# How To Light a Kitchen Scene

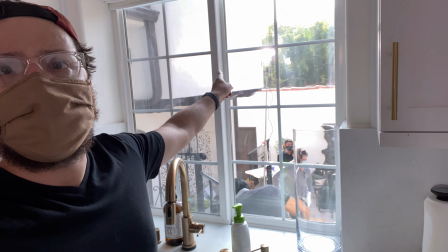And then we've got our aperture 300D also coming through, making this nice light.
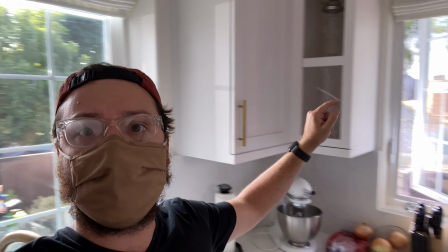Ooh, on the window, from the window. Cool, so let's go into the overhead diagram for this.
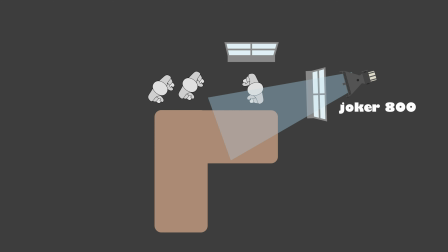So we actually had our Joker, like I said, right outside that window, giving the installer, it was a kitchen appliance.
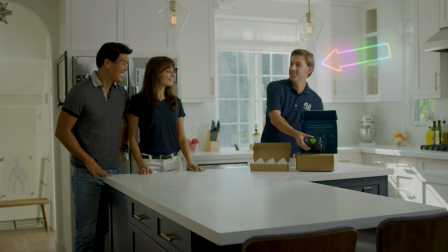The installer had basically a 3/4 backlight with that Joker 800 streaking through that window, streaking over the fruit, and then also it was side lighting our characters, our male and our female.
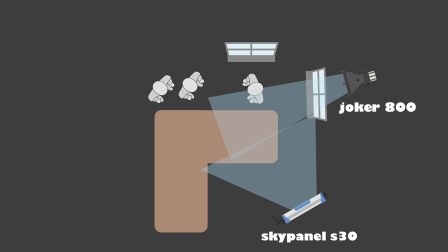And then to key them, we had that S30 that you saw in the video, and that was shooting through 251,
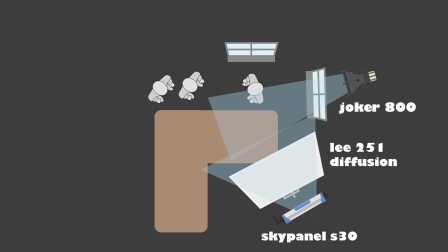a frame of 251, so it softened it up, made it look really nice. And then just our light through the other window, our fake sun was the aperture 300.
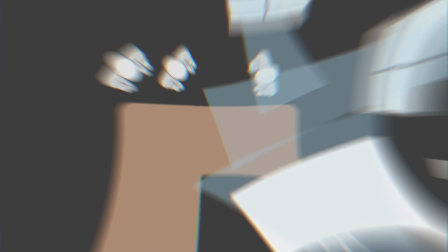So that was it for that scene. It was a pretty quick setup. And then for this other shot, I'm gonna show you my favorite shot.
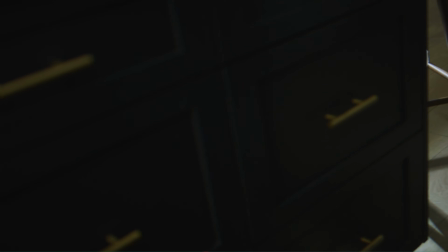And let's talk about this one a little bit more in depth, because this looks better, right, than the other scene.
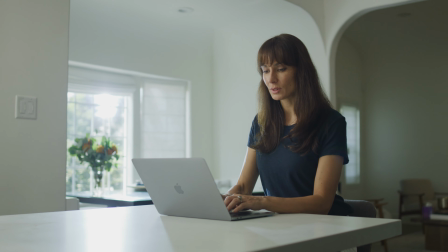And I'm gonna tell you why. Our Joker 800 is now here. It's actually a little bit in frame.
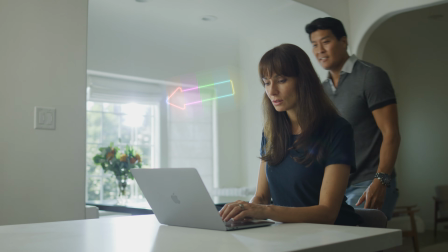The director and I talked about it, and it's like, it kind of looks fake. You can kind of see the barn doors.
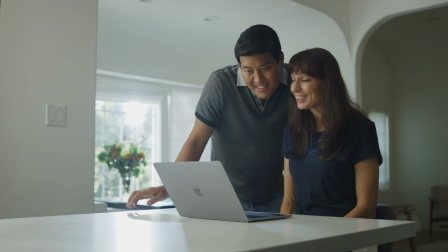But 99.9% of the people won't notice, and that was just where we thought it looked best to get it out of frame. It stopped playing on our scene, and then we ran out of sticks, so it couldn't go any higher.
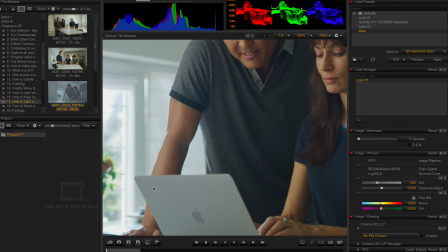That's as high as it could go. But look what it's doing here on his arm, on his hand. It looks great.
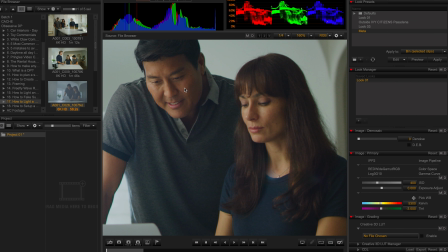Her hand, it's not really playing on her because he's blocking her, but the Joker looks great.
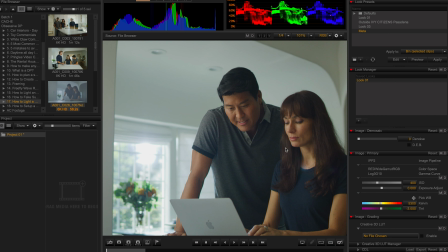But what is really keying them and really blooming them out, it's that same setup. It's the SkyPanel S30 shooting into a Lee 251, but it's on the far side of the camera, right?
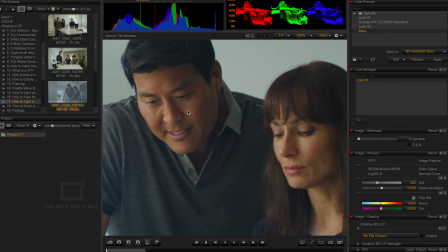We're shooting into the downside of the face. That's why this face looks better. That's why this face looks better than the other setup.
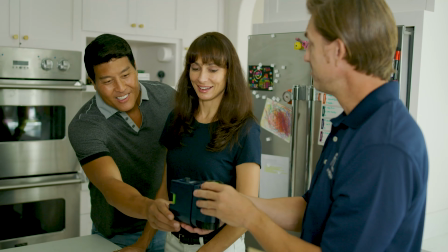The other setup, we were not shooting into the downside of the face, so we had more of a light side where our camera was shooting into and a dark side here,
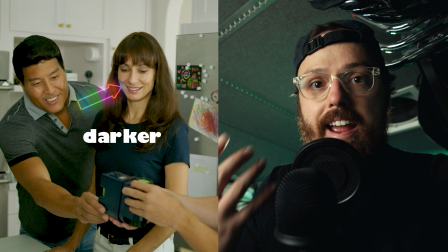so we really didn't get that just Rembrandt beautiful feel as we get here.
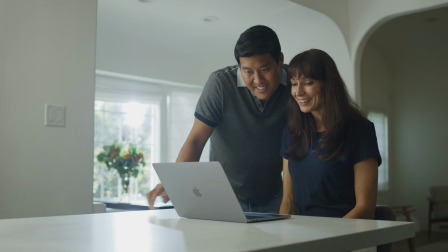This is a better light. That's it. Those are our kitchen setups. Let me know if you have any questions or if you have any input on how to make these better or how you've done a kitchen setup better. Catch us next time. Subscribe. Stay obsessed.